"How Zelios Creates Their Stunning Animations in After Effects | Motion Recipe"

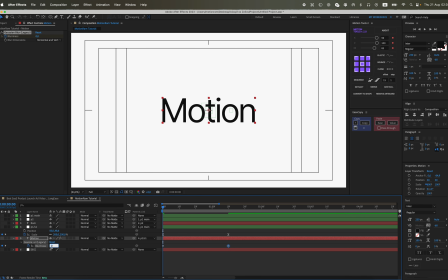253s
Set the first keyframe.
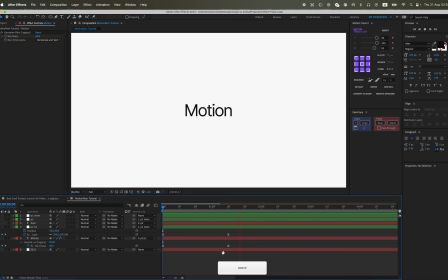This gives us an animation that looks like the text is unblurring. Now about the scale. Okay, let's turn on our second text.
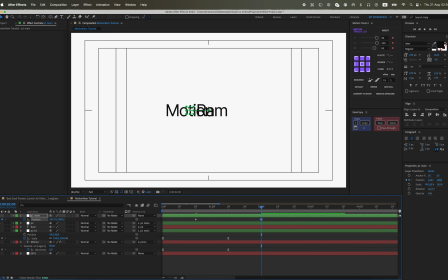283s
And let's actually animate our main null right now indeed. By its position, of course. There, something like that.
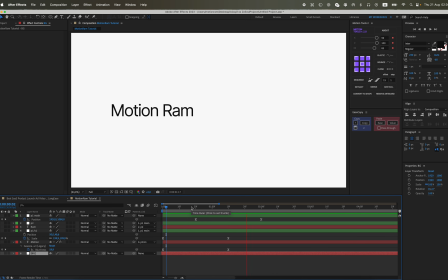299s
Let's reposition our second text again because it was parented to the null and got shifted. And now we get this kind of animation. To make it a bit more dynamic, you can move the animation keys on the main null even further to the left.
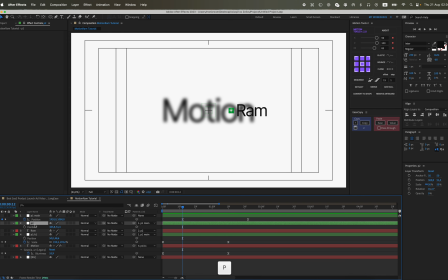319s
And so this is what we end up with. The animation graph is set to 85, and there will be this kind of movement to the left by position.
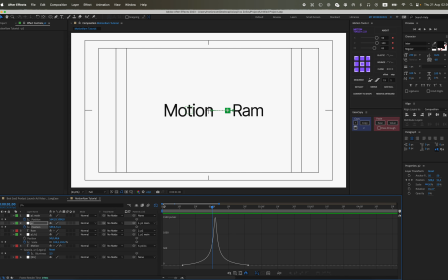338s
And thanks to the fact that we have a second null on the second text, we'll get this additional animation. This kind of really adds a professional and polished touch. And we'll trim it at the highest speed, that is somewhere in the middle of these animation keys, because our animation graph is set to 85.
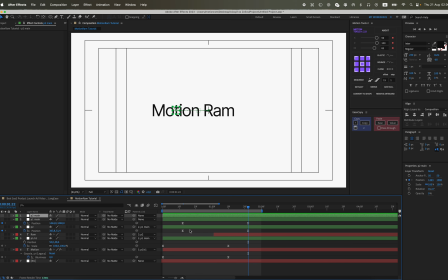358s
And this is the kind of animation we'll have so that the second text appears dynamically. Let's duplicate the null object once more. We will have the P2 main system, and we will then link the P1 main system directly to the P2 main system.
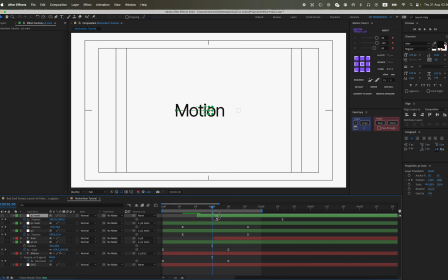376s
This is so that we can add another animation to the main animation, just like we did for the text element. But now we're making the same kind of animation for the overall, or rather for both texts. That is to say, we have a small noticeable position jump happening once, and then it occurs again.
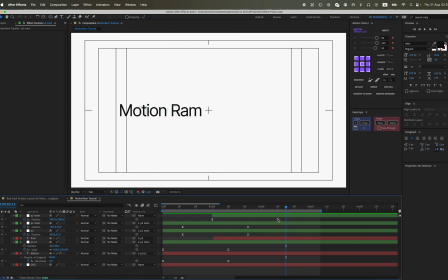Let's take some time to play around a little bit with the precise placement of the keyframes in our animation to carefully find that absolutely perfect moment when the text elegantly appears in the most visually appealing and effective way.
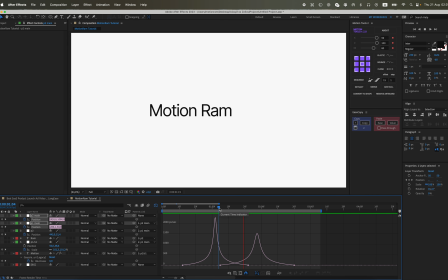416s
And we set the animation graph to somewhere around 80, 85 as well. Let's look at the animation graph.
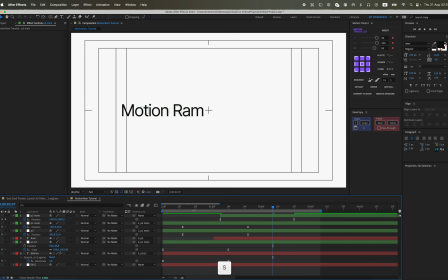423s
They intersect quite well, basically. Not bad at all, actually. Still, let's set the value to 85 so that all the animation graphs match. That will be the best way. And now we position the null object somewhere around here on the timeline.
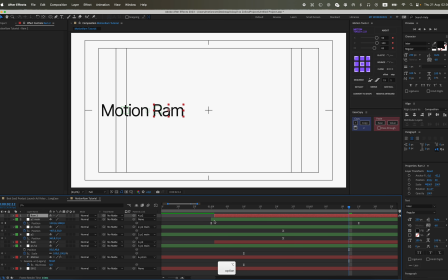443s
Yes, it might be a bit too far in terms of position, I think, or maybe not. Let's duplicate the text. This will be our third text.
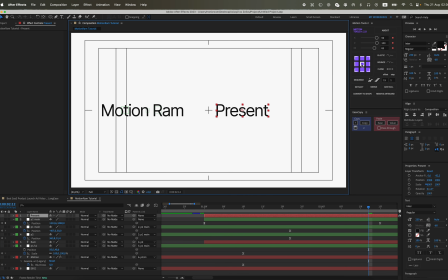463s
And we simply type. Let's center it. Anchor it in the very center, or rather, let's move it over to the right.
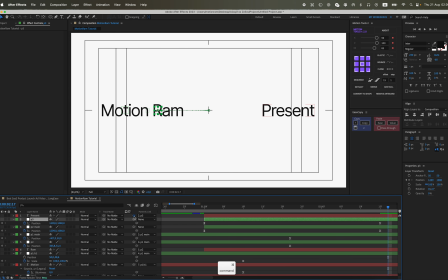479s
Let's proceed to duplicate our existing null object, which will then serve as a parent to additionally animate our third text layer, allowing for more complex and precise motion control within our composition. Now let's see how the animation of our null is performed.